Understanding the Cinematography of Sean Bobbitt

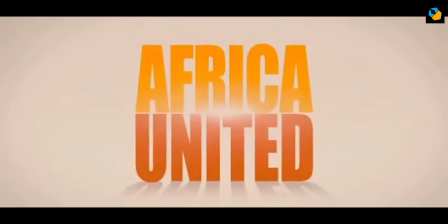Hi, my name is Sarish Sudhakaran and in this video, we'll analyze the cinematography of Sean Bobbitt.
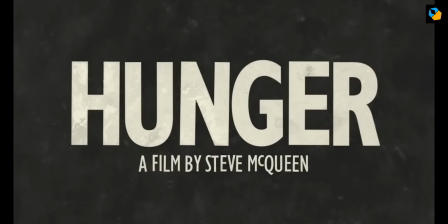The goal is to break down his techniques so you have a starting place to learn more about his work.
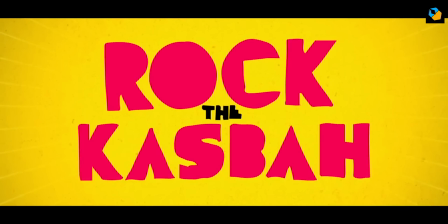Sean Bobbitt had a solid foundation in news gathering and documentaries before he decided he wanted to focus full-time on feature films.
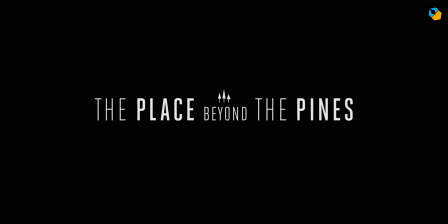And when he did, his vast experience dealing with unpredictable weather,
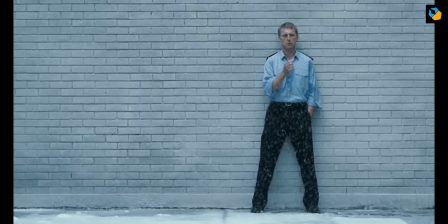humans and equipment helped him work on low-budget films without having to compromise on his cinematography.
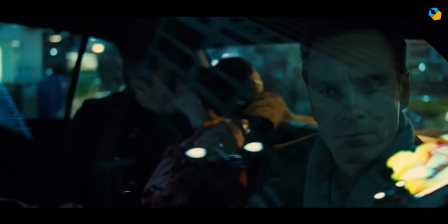Today he is most known for his collaborations with Steve McQueen, with whom he has done three movies.
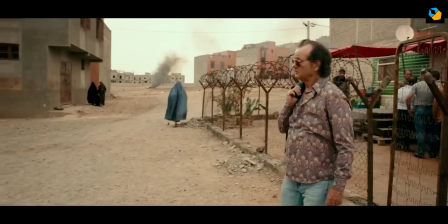If you scout the internet, you cannot miss his masterclass on handheld camerawork, and it is mandatory viewing for anyone who wants to shoot handheld.
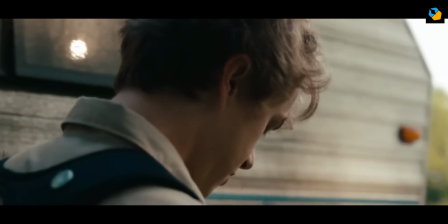I'll link to it. Handheld fluid camerawork is something he does so adroitly and gracefully,
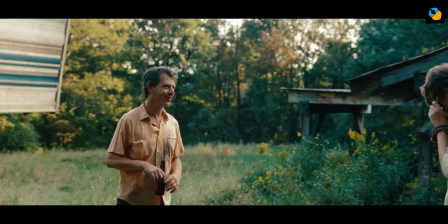and it is an eye-opener to see how much effort goes into making a camera movement look effortless.
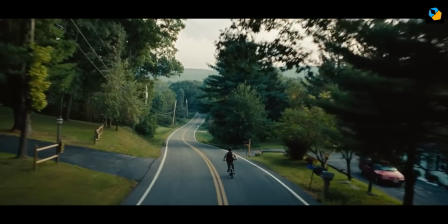Surprisingly, some of the directors he works with give him a lot of creative freedom.
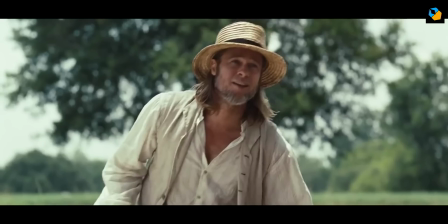He loves the 2.39 aspect ratio, though doesn't shoot anamorphic for budget reasons.
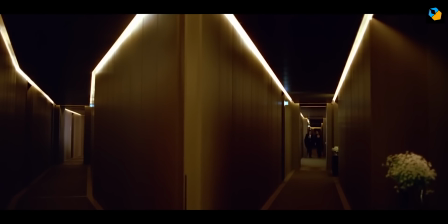He is known to prefer the spherical two-per format for its economy, and the fact that you can shoot 21 and a half minutes on one reel.
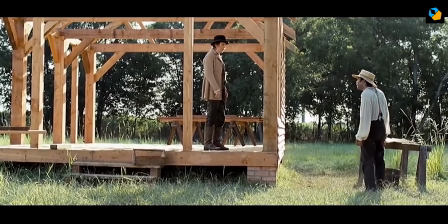There are quite a bit of long takes in most of the movies he shoots. It's always elegant and doesn't have the rawness you associate with other kinds of handheld cinematography.
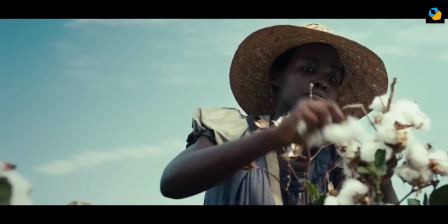You can almost feel the gentler hand guiding your focus to what really matters on film.
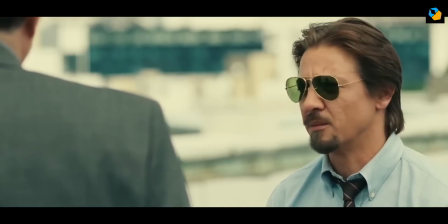He shoots predominantly on film, though nowadays everything's finished in the DI. He also shoots digital using the Arri Alexa for Queen of Cutwey.
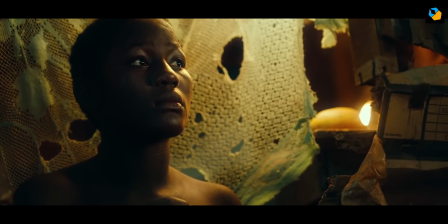His favorite lens is the Cook S4, but he does occasionally shoot on other lenses as well.
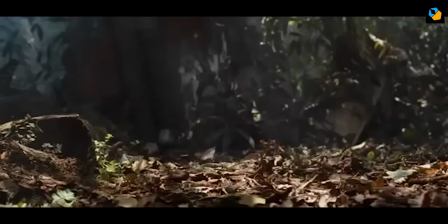He also prefers to carry zoom lenses for his work, predominantly the ingenue optimus.
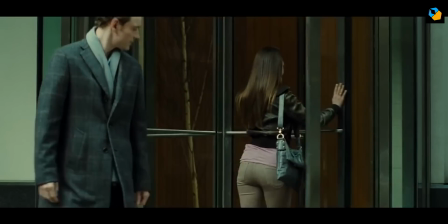He uses color as a prime driver of the story, the best example being shame.
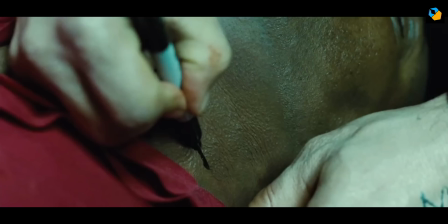But you can also see its influence in other movies, where small touches of color not only create complexity and help draw your eye,
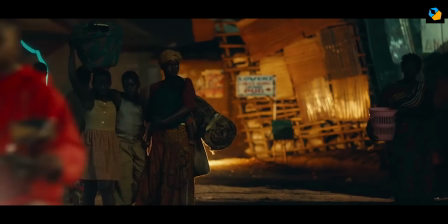but are also subtly emotive, like an underscore.
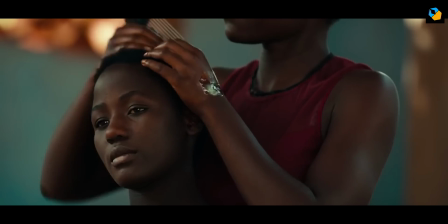He has a keen eye for formal compositions, you'd have to look hard to find an ugly frame in Sean Bobbitt's work.
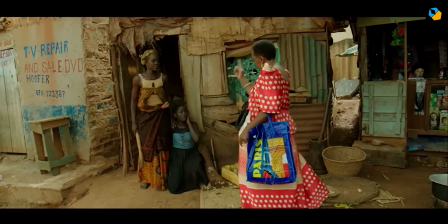He uses the widescreen to place characters for emotional impact, and his wide shots have a rigor that eases your eye into the scene without any ado.
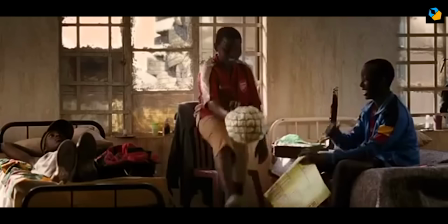One common framing technique of his is to use parallel lines to bracket his actors.
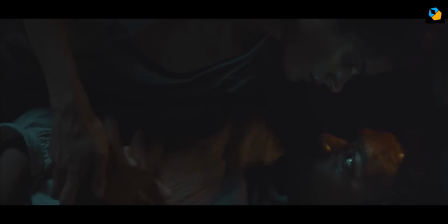Another is the 90-degree shot, for lack of a better term. This creates a powerful imbalance even though it's a balanced composition.
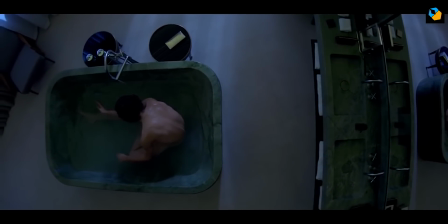His command over composition is highly valued by the directors he works with because most of them don't prefer storyboards.
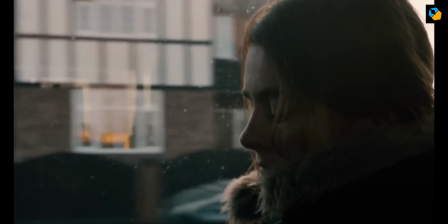He believes composition is 50% of cinematography and this is something you can't miss in his work.
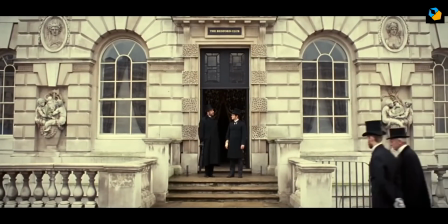He takes many photographs of the location while scouting so he can plan his lighting and camera movement.
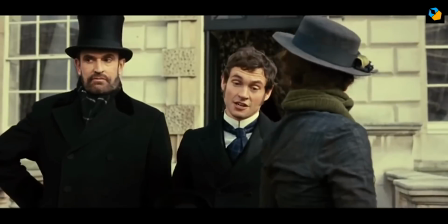He grades them in Lightroom and discusses his ideas with the director.
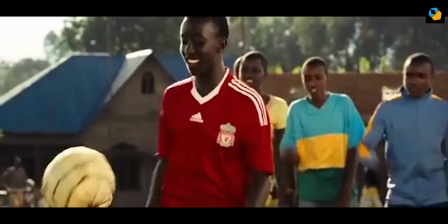On exterior locations he typically backlights his actors and his signature technique
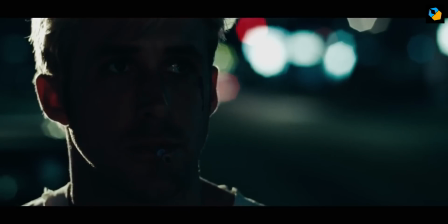is to have a back rim around his actors to separate them from the background.
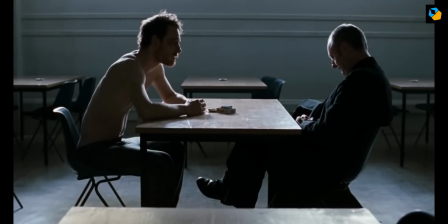This even carries into his interior lighting shots, though he uses it sparingly. On most shots he avoids backlighting for the sake of it.
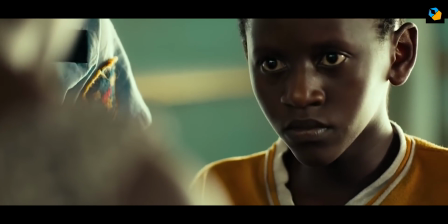Another signature technique of his is the side rim light, which can be found in a lot of his work.
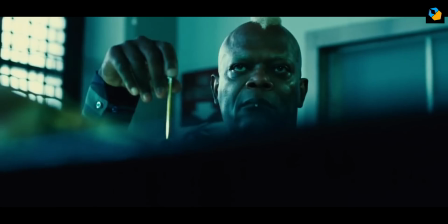The rim light is always motivated by the main source of light in the scene.
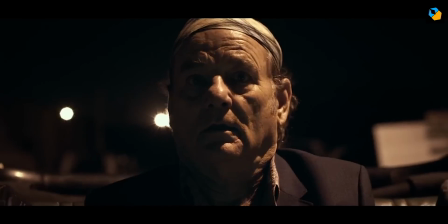He treats every scene like it is a steadicam shot, where the camera could go 360 degrees and point anywhere.
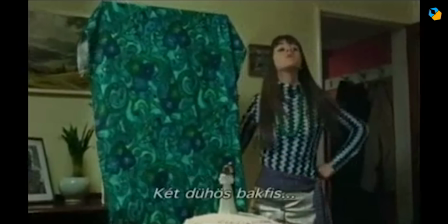He terms it area lighting, where he lights a scene to give the actors maximum freedom to move around in.
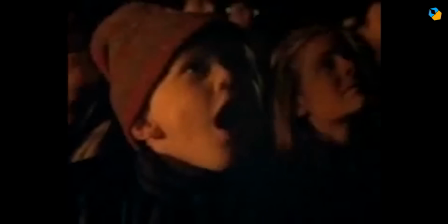There is always one main source of light, usually a window, and this guides the rest of the choices he has to make.
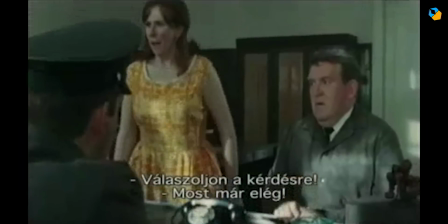The angle, color, and intensity of this source has to be believable, and it must work emotionally as well.
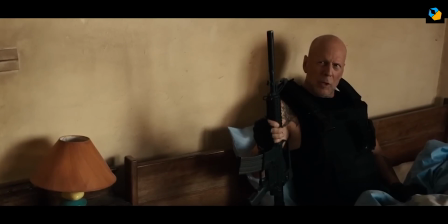He mostly prefers soft light, and when it comes to lighting faces, he uses a flattering three quarters or side lighting pattern.